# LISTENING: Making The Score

You start with sheer panic when you're thinking about writing a score like this. It's a lot of music. The music is very much a blend of different types of music. So, blind panic, because some of it you know how to do better than other parts of it, and so you have to learn very, very, very quickly how to get to where you need to be. In a lot of ways, music is the glue that holds the film together. Ed's amazing talent is in translating the random thoughts and words that I would give him into music. Yep, fine, moving on. The types of score that audiences expect these days, I think, is very much a fusion of different types of music.
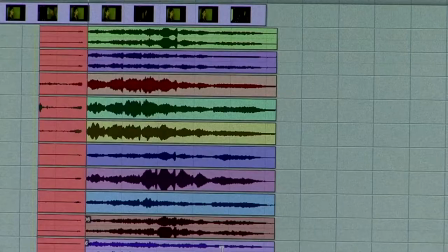(1:13)
Ed and I talked a lot about the palette for the film musically, what kind of sounds we wanted to hear in the score.
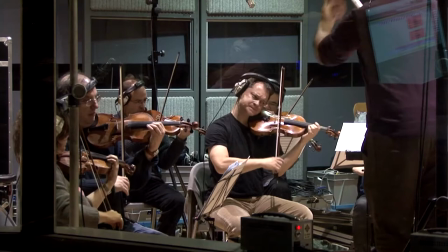(1:21)
We wanted to record a live orchestra that was very important to us from the beginning, but we also wanted the score to have a natural,
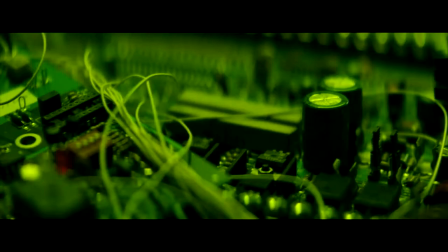(1:29)
gritty, dirty sort of feeling to it and also reflect the technology in the film. Writing music to picture is a very specific discipline because
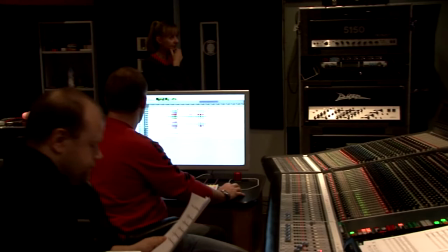(1:45)
you're not just writing music ultimately for yourself. You're writing music to tell a story and there are certain technical constraints, writing around dialogue and timing certain moments to picture. The cut of the movie is constantly changing and the music has to chase the cut. What will happen is you write a piece of music and you think, this is awesome, I'm really happy with this. Then the cut changes and something that was over here is now over here. Something that was over here is now over here. So it's very much music is subservient to what's happening in picture.
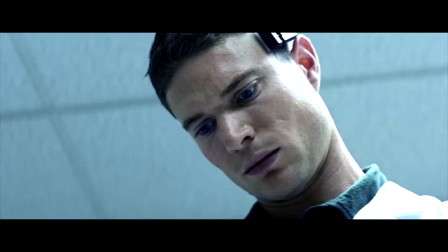(2:20)
In this scene, David discovers that his employers are not all they seem to be. When David sees the file, he realises that something isn't right.
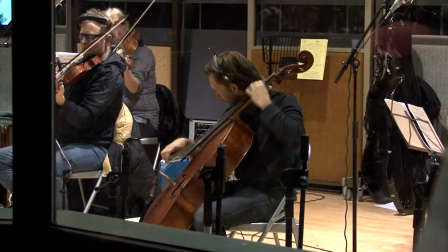(2:29)
So we start with violins at this point, and then we're bringing in the violas and the celli, adding more tension to evoke his mounting anxiety.
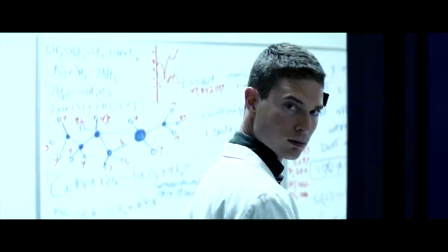(2:40)
But then he's interrupted because he realizes that he's being watched by his listener.
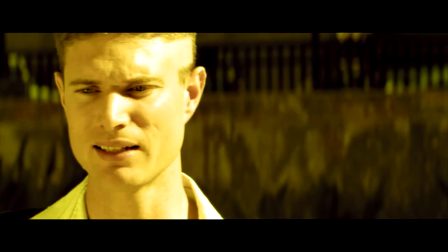(2:48)
David takes action and confronts Jordan. He wants to know how he can cheat the system and avoid having his thoughts read.
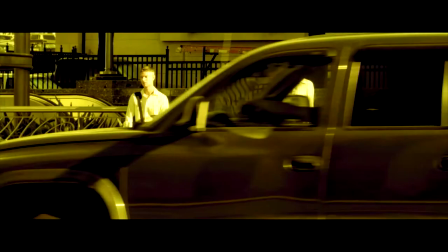(2:56)
Their conversation is conspiratorial. They may be being watched by unseen shadow agents,
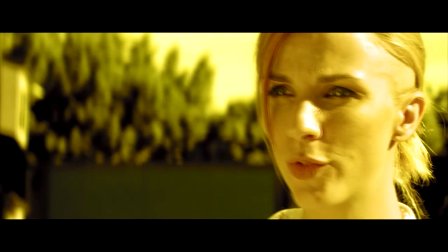(3:02)
and so it made sense for the strings to become angular to take on the musical language of a thriller.
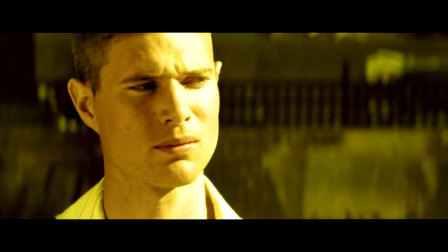(3:10)
Great actors don't play it all externally, some of it is very much internal, and so that's a real opportunity for music to step forward and help to tell the story.
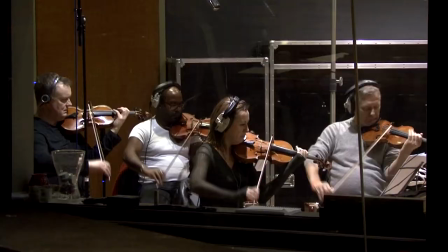(3:20)
And at this point we step away from the tension of conspiracy and surveillance and move more more to the emotional life of those characters.
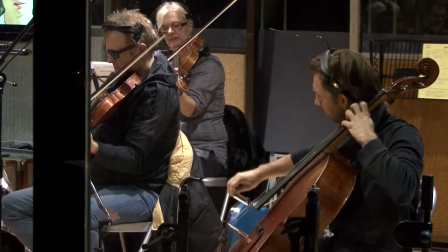(3:28)
The piano felt to me like the most domestic instrument,
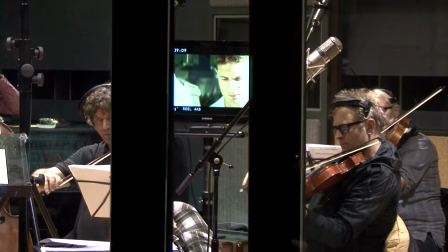(3:31)
and the broken family units in listening all share the same musical idea running through them, of this distant, processed, slightly distorted piano.
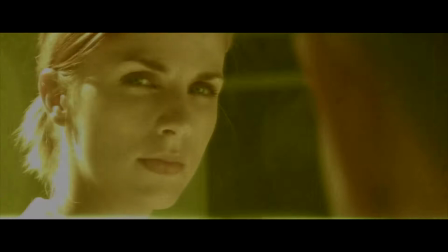(3:40) It'd probably be you.
When Ed was first sending me versions of the score for the film, he was creating it from samples in his computer. After seeing and hearing the live orchestra recordings with world-class musicians,
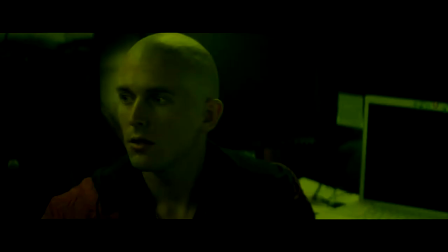(4:01)
there are a couple of sequences in the film in particular that they really shine. The thing is, no one really puts money into recording music anymore.
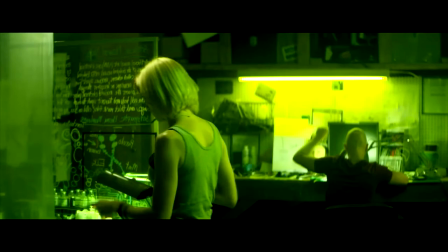(4:14)
The people that commission music now are filmmakers and people making television programs and advertisers. So the place where you can really experiment with music and have a budget to do so is in the media domain. I've never actually watched anything like this. You know, this is something that you're really not exposed to.
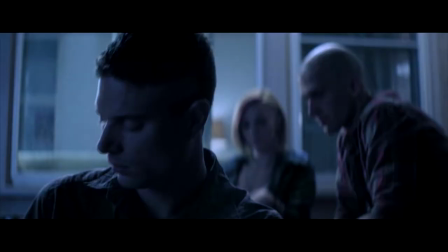(4:33)
And seeing what someone else has found in the performance, in the film, and inspired them to do their role.
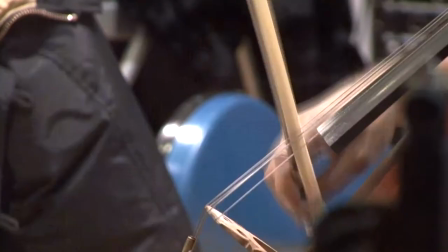(4:40)
I mean, it feels like it's coming full circle, and that's amazing.